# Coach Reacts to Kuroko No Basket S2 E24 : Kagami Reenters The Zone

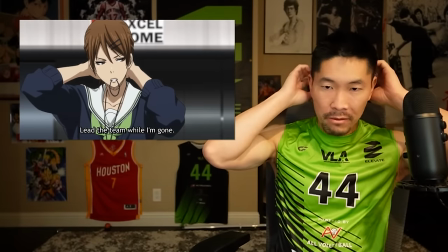[4:07]
Sorry, I know I'm pausing a lot, but the fact that they would even have a scene where she's tying her head back as she's talking gives that multi-dimensional engagement.
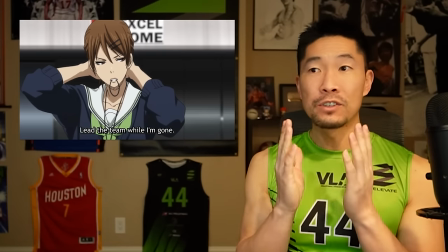[4:16]
And what I mean by multi-dimensional is you can have just a person talking to the screen,
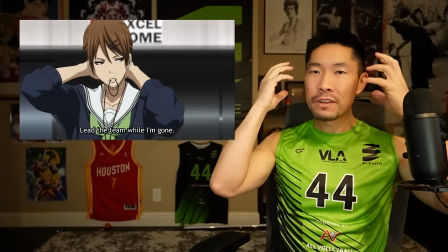[4:20]
you can have someone walking and animating, but then to have them also doing something else like filing paperwork,
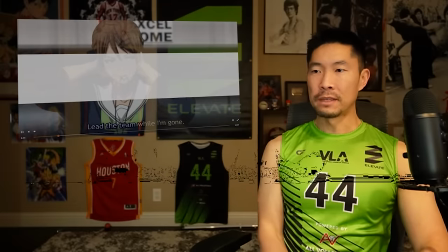[4:26]
fixing the hair, is just another way to make it more realistic. While I'm gone, where's she going?
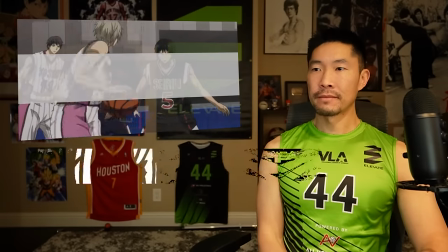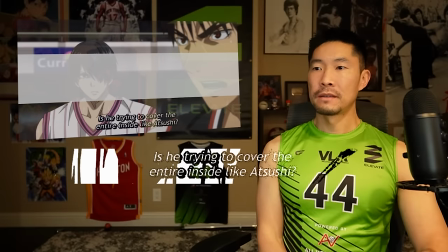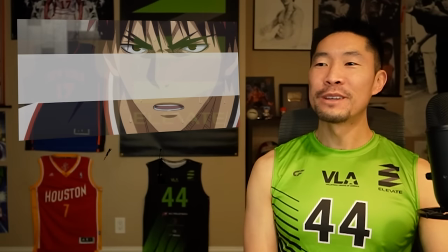[4:44]
Yosen just always looks, or much, I mean, just like Ibata always just looks so frustrated.
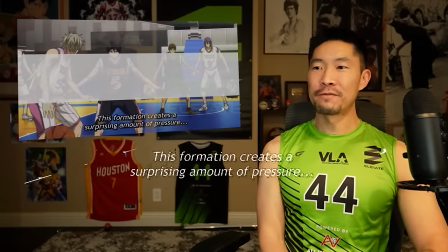[4:50]
Oh, I love that physical matchup between Kuroko and whoever the other tall player is.
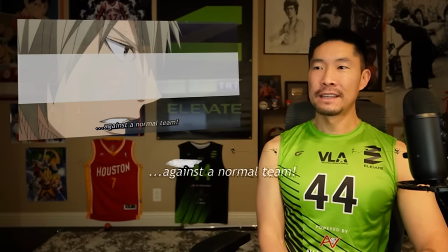[4:56]
Oh, the step back.
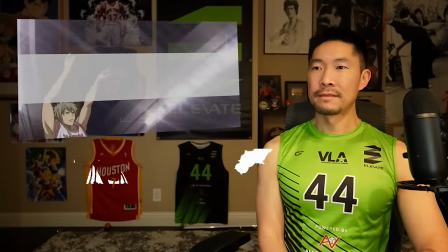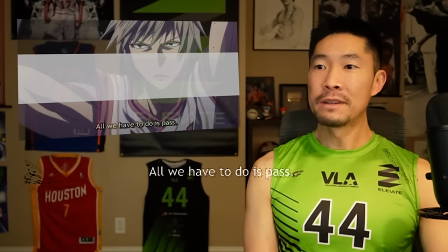[5:03]
alley-oop into Murasaki Bara? Is he gonna block him? Or can Murasaki Bara actually pass too?
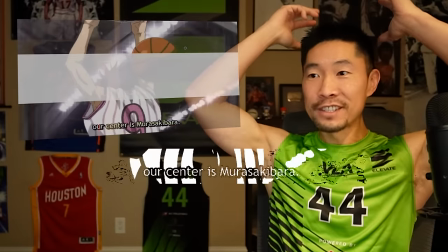[5:12]
Oh no, he does a reverse alley-oop dunk. I don't think I've ever seen that before.
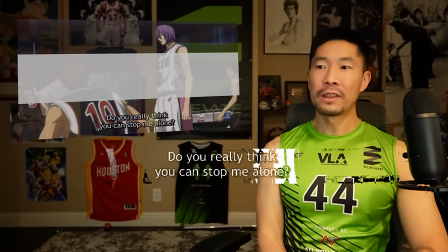[5:21]
It's a good landing technique.
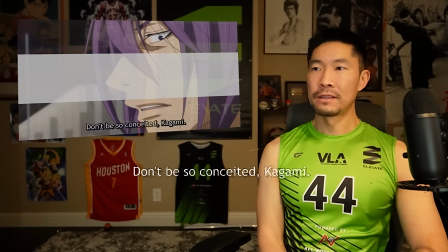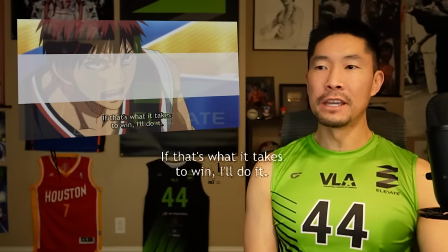[5:31]
Kagami.
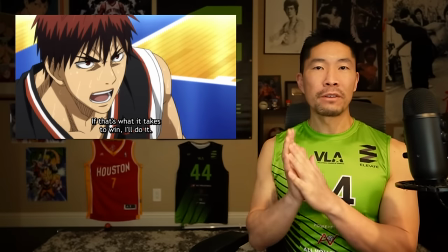[5:35]
That's a great angle there. So Kagami is already pretty tall, maybe like 6'5", 6'6".
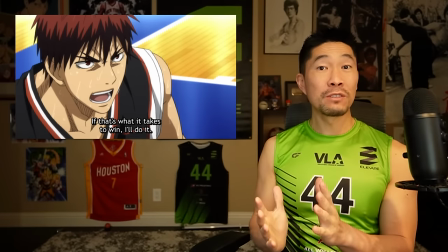[5:41]
And then Murasaki Bara, he appears to be like 6'11", 7 feet tall.
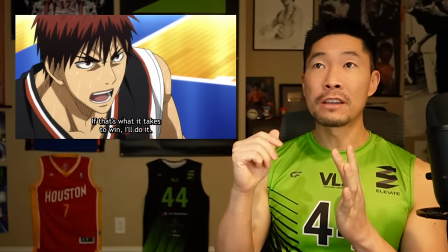[5:46]
And even at this angle, when he's talking, he's actually looking up.
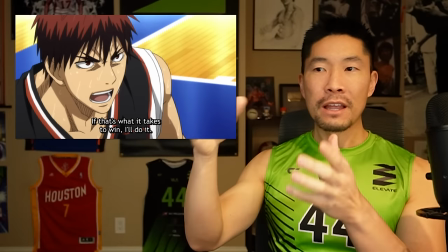[5:49]
So there's a downward camera angle and that keeps you in the scene because a lot of times Kagami is actually looking down where if he's talking to Kuroko or his teammates,
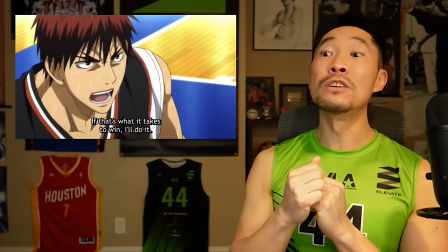[5:58]
the camera angle is up. And so you see the bottom of his nose. But here you see the top of his nose here.
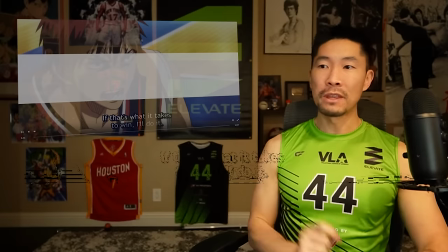[6:03]
So really good job keeping that perspective consistent.
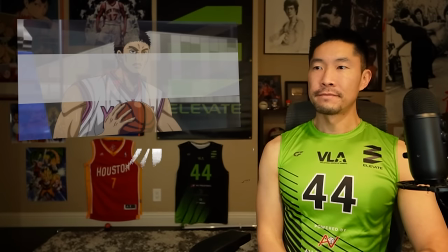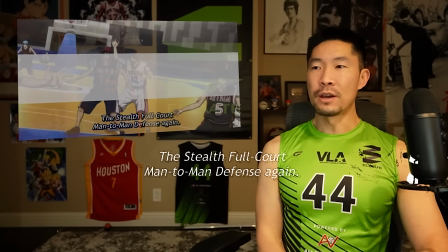[6:16]
The stealth full court.
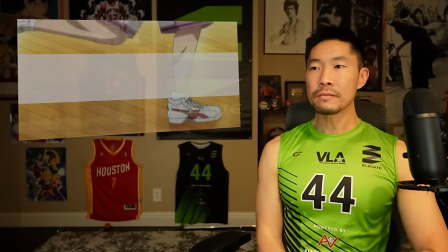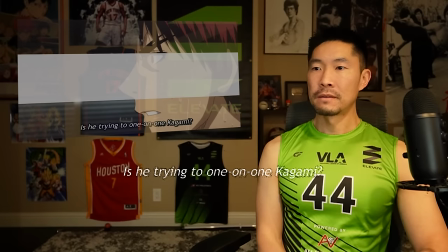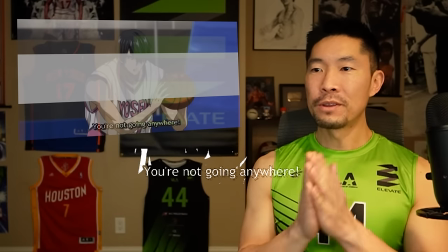[6:28]
Oh, here we go. Brother versus brother.
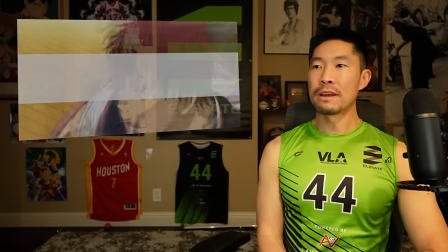[6:35]
Does he do the vanishing drive? Oh, he crossed him up.
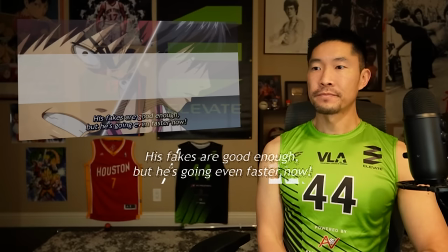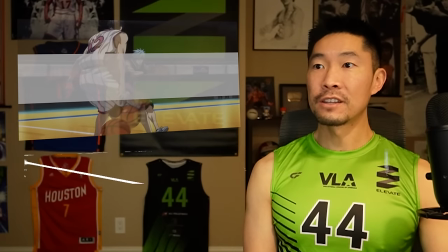[6:46]
Oh, is he gonna get the steal from Kuroko?
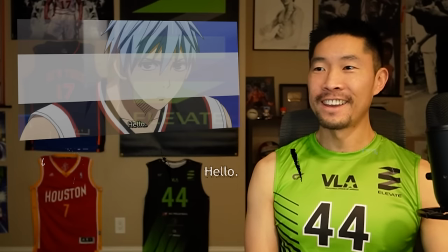[6:52] Hello.
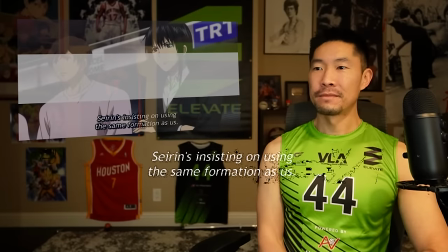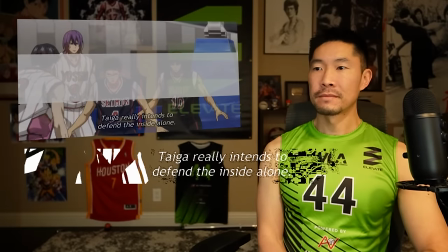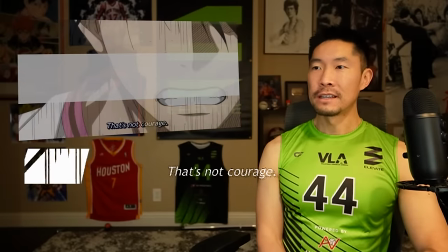[7:07]
That's confidence and determination. Oh, that's the charging lines.
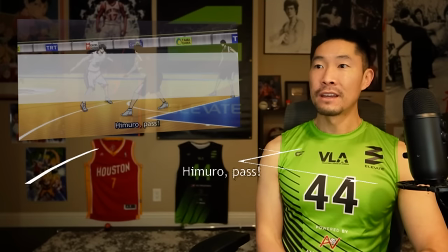[7:15]
I love it. Oh, did he just get into a zone? So he's red.
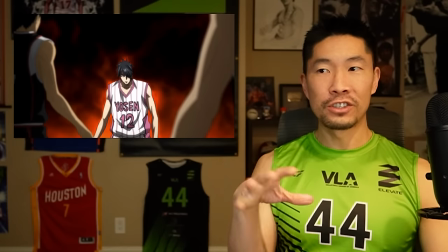[7:21]
I don't know if this is just him getting angry, but
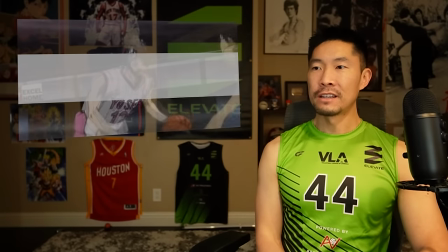[7:26]
I don't know if that means he's getting into a zone, because I think that was Kagami's color too, red.
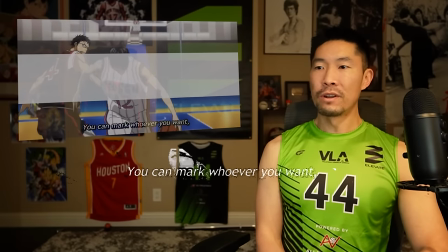[7:36]
What a fake.
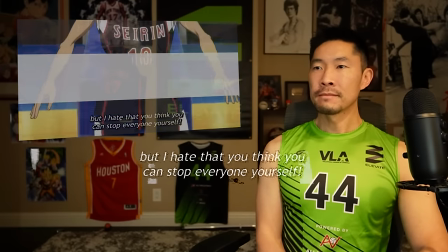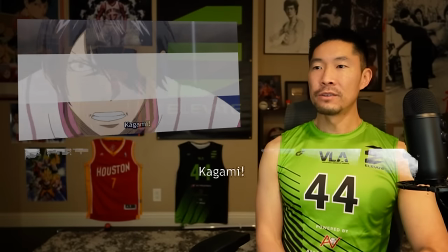[7:44]
What is he gonna do?
Kagami!
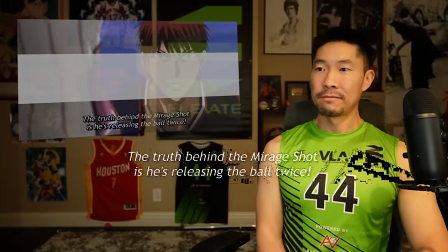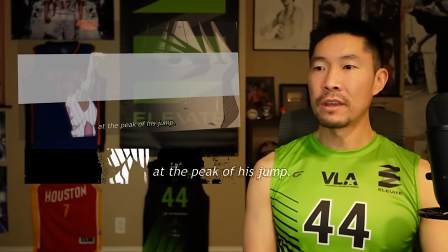[7:59]
Snaps the ball straight in the air. What the heck?
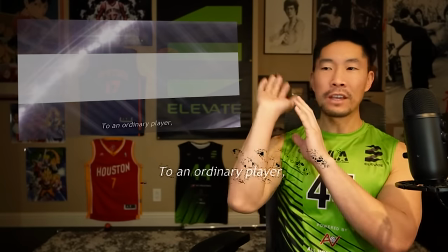[8:05]
Is that... Okay, I don't think I've ever seen that before.
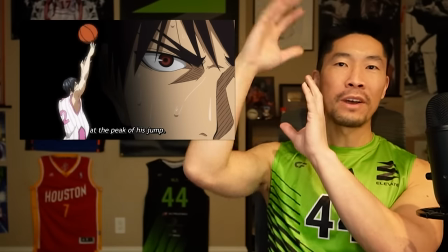[8:08]
I've seen a double pump fake, but not where the ball actually releases from the hand and then goes.